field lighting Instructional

Hello, and welcome to DKD Production Tutorial. Today's topic, Field Lighting Basics. Video production requires a considerable amount of light to produce quality images. Television especially loses details in dark shadows or bright highlighting. Getting good footage is not as simple as setting up a camera and recording. Lighting basics will help ensure that once you are back in studio, your footage will be ready to edit and air in a short amount of time.
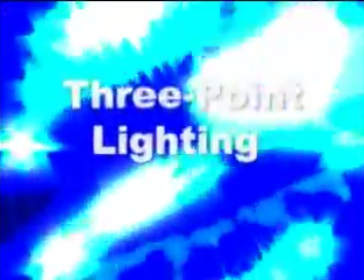The most basic and reliable lighting for field shooting is the three-point lighting system. This includes a key light, a fill light, and a backlight. The lighting kit should contain 2 separate lighting instruments and a reflector.
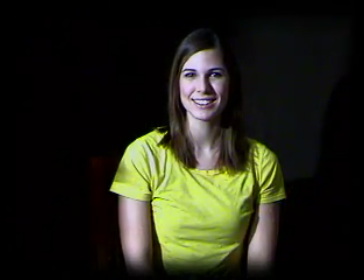[1:06]
A key light is the principal source of directional light that falls on the subject.
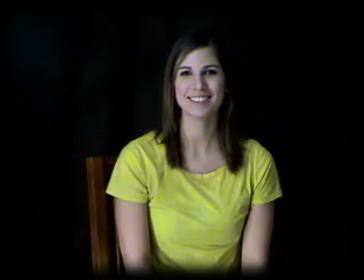[1:11]
A fill light is secondary and usually diffused in order to fill in shadows created by the key light.
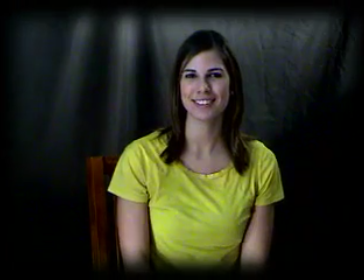[1:16]
A backlight or hair light is used from behind the subject and opposite the camera.
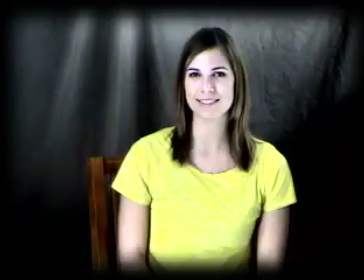[1:20]
It adds dimension and depth by setting the subject apart from the background. Now put all 3 together and it creates a nicely lit subject.
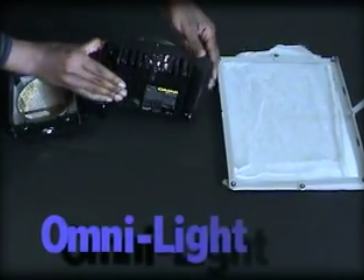[1:29]
The OmniLight is a small round light that is used both as a key light and backlight.
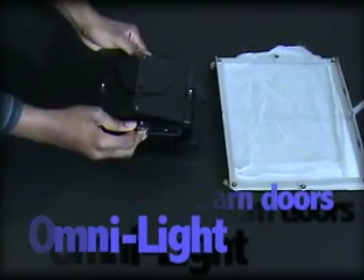[1:34]
You can use barn doors to cut the light to specific angles. The Totalight is a powerful floodlight used as a fill light.
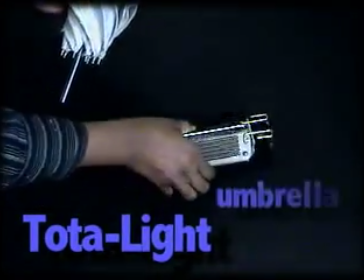[1:41]
Because it is so bright and harsh, it is a good idea to point it away from the subject, bounce it off a wall or ceiling, or reflect it with an umbrella.
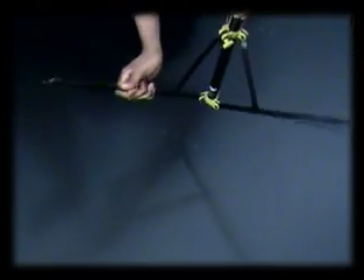[1:50]
This is the stand that the lighting instrument will be attached to. Watch closely as the proper way to open it is demonstrated. Now that we know the basic 3-point lighting system, how it works, and the names of the equipment, we can apply it to real-world situations. One of the most common uses for field lighting is for an interview. For an inside interview of a stationary subject, the 3-point lighting system is tried and true.
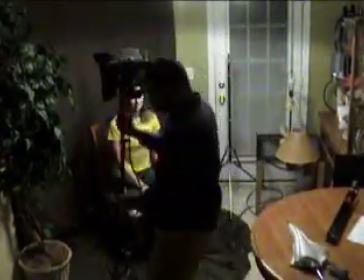[2:30]
The first light is the key light that is placed in front of the subject, 45 degrees to the right or left, and slightly above, like so.
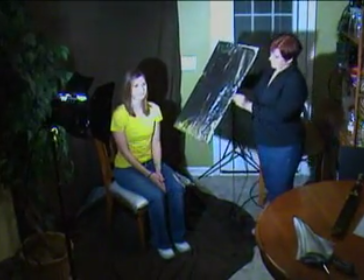[2:39]
The second light is the fill light, which is placed level to the face,
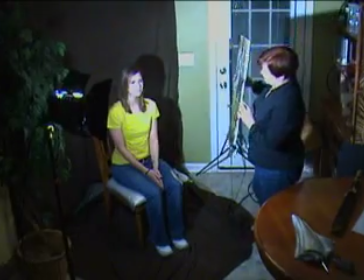[2:43]
opposite the key light and at a suitable angle, usually around 15 to 25 degrees.
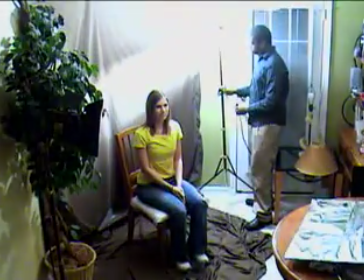[2:48]
The third light, or backlight, is placed directly above and behind the subject, but high enough to keep the beam out of the camera's lens.
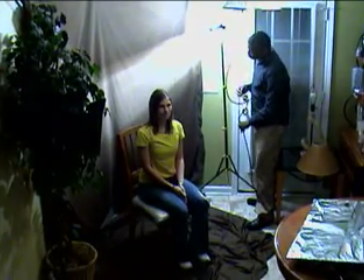[2:56]
It sets the subject apart from the background. Now put all together, and the subject is properly illuminated.
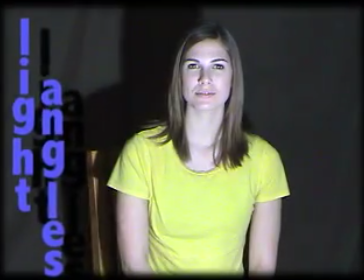[3:06]
Now let's look at some different ways lighting can be used. Changing light angles,
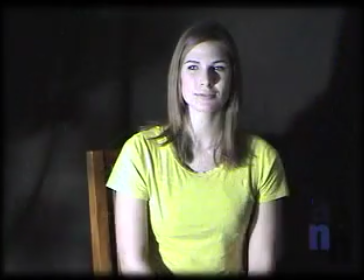[3:13]
Venetian, use of shadows,
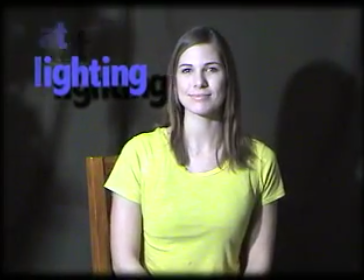[3:17]
creating different ambiances, flat lighting, or you can play around with gels to create a different mood.
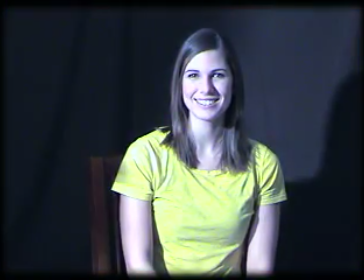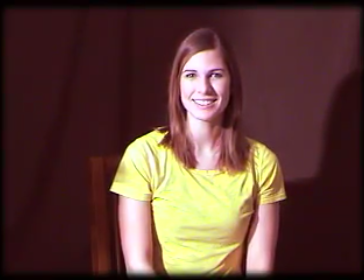The options are then limitless. You can use gels, diffusers, angles, distances, or reflectors, all to help you create that polished, finished look. Lighting is a limitless skill. It adds great aesthetic value and a unique look to your footage. Video production requires a What are you doing? It started going really fast.